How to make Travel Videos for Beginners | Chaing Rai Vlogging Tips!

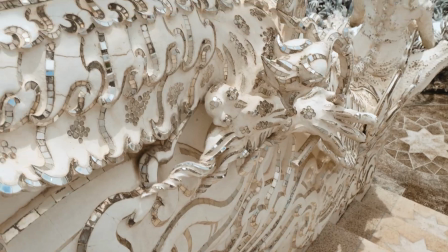(4:06)
So if it's a sunny day, make sure you bring some sunglasses because the white paint of everything just like reflects the light.
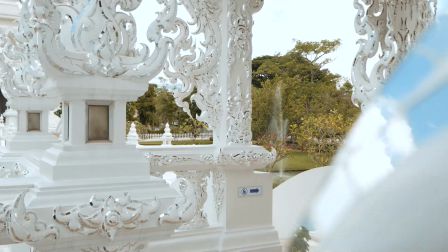(4:13)
And it's got mirrors everywhere. And it has mirrors everywhere. And just be prepared. There's so many people here. People are literally fighting over each other, stepping over each other to take a photo. Yeah, it's kind of crazy. It's kind of crazy. It's not my favorite. I would come here vibe. For opening. Like come here, start at 8 a.m. You can get it for opening. Yeah. Yeah, or like very last light, but you never know. Maybe. You never really know. Yeah, you never really know. But being a travel filmmaker, you're not always gonna get these destinations to yourself. So what you're gonna do is find a little area where there might not be a whole lot of people around. You can create some shots to make it seem like you have the entire place to yourself, just to make it a tiny bit more cinematic. So that's what we found right here, a little spot with not a whole lot of people around.
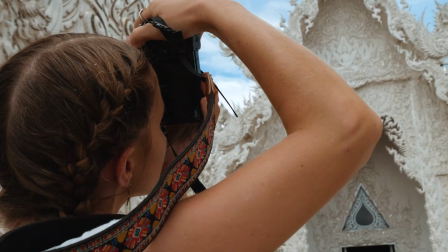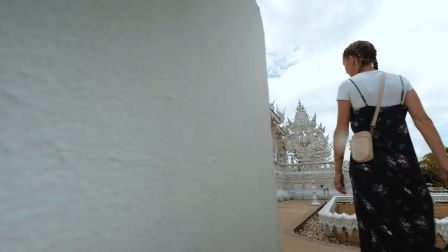already have a camera strap like this thing can be awesome for you to stabilize your footage. Create points of contact. So point of contact here, points of contact here, and another point of contact here. And what that is gonna allow you to do is just to pan either up or down, side to side, creating stability in your shot by creating these anchor points.
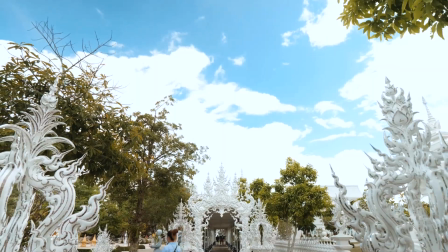(5:24)
And one of my favorite camera movements is the pan down, but you're pulling back or pushing forward. So it looks something like this. Another really cool thing is transitions when you're filming a travel vlog. Now, one of the easiest transitions that I like to do is called a pan whip. Now, it'll look something like this. What you're gonna wanna do is you're gonna start your shot by either panning in a certain direction and then whipping out. And I whip out a shot of this right here, and now I'm gonna turn to this side. Since I whip down, I'm gonna whip it in. So I then, in post-production, I can blend the two clips and it looks like one clip. So it looks something like this.
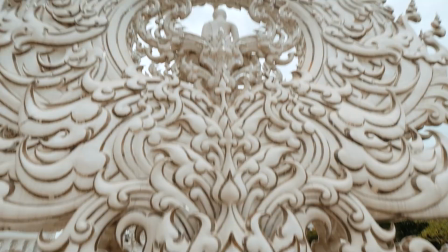Alright guys, so something that is super relevant to traveling is, of course, the food. Now, when I'm traveling, I generally like to show the food, and we're here today to show you one of Thailand's very best dishes, khao soi.
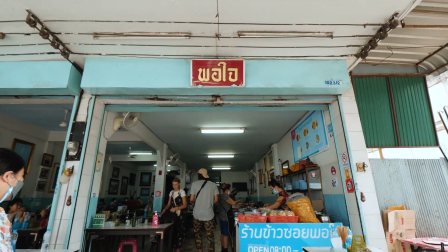(6:18)
Another key thing is when you're eating at a restaurant, you want to show the atmosphere of what it's like to eat in that restaurant.
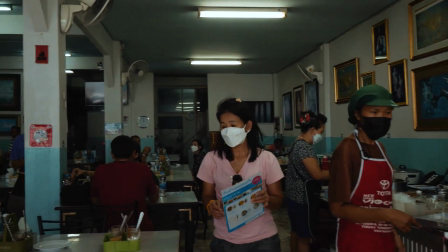(6:24)
So what I like to do is go in, shoot some B-roll of the menu, the food,
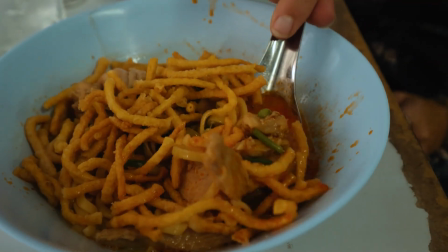(6:29)
the atmosphere, just to paint a picture for my viewers on what it's really like to eat in this restaurant.
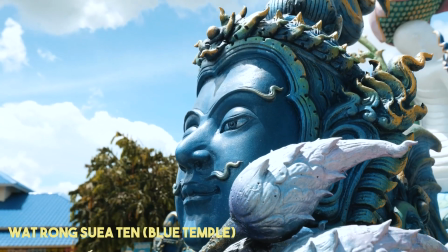Another really great way to build a story and to make a story interesting is to actually film a sequence of shots, put them together to make it look like the subject is doing one full movement. Really immerses the viewers and shows the viewers what it might feel like to actually be there themselves. So let me show you. Are you ready to see my movie star debut? I'm the queen of walking.
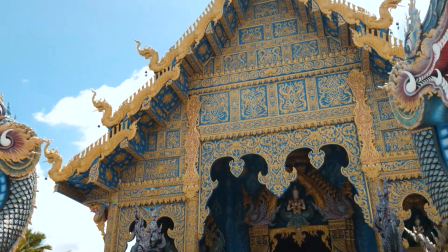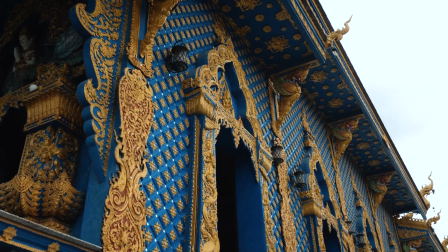(7:08)
Now, another super easy tip to make your videos a little bit more visually pleasing is just adding different angles and variation.
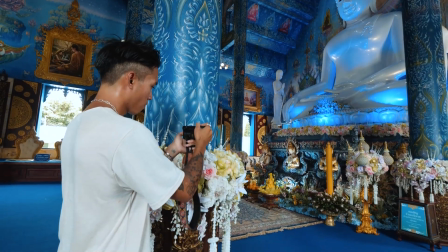(7:15)
Get down low to the ground, use different foregrounds, add some rotations, and you'll end up with videos just like this.
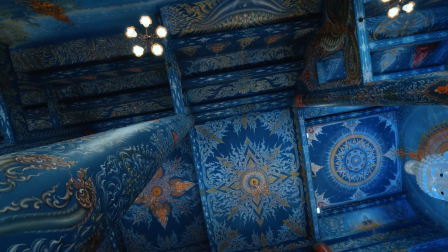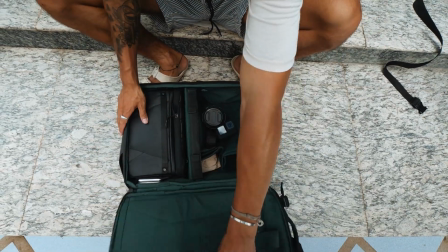(7:27)
Alright guys, so another thing that you can use to make your shots a little bit more engaging is different types of lenses.
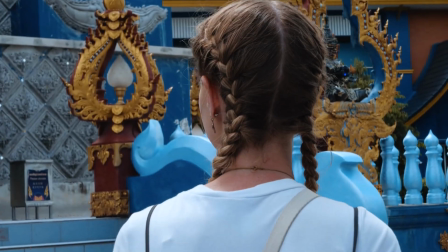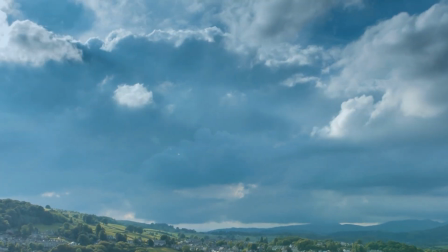(7:41)
Another relevant thing to travel is the prices on the things that you buy or the places that you go.
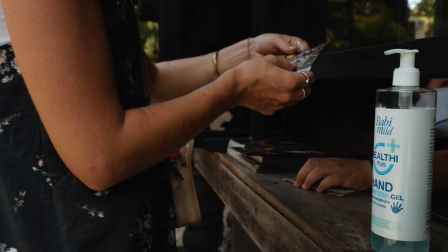(7:46)
So there's two ways to do this. You can flip your camera around, show the sign with the price on it, or you can just have a pop-up title showing the prices in it.
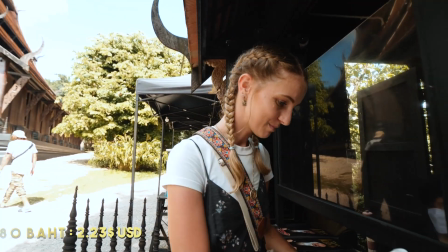(7:53)
This is a good way to show people how much money they should prepare for the trip. Alright guys, so we just made it to Bandam Museum. Now this is going to be a very unique museum, probably unlike anything you've ever seen before. And this section of the vlog is just going to be a regular vlog.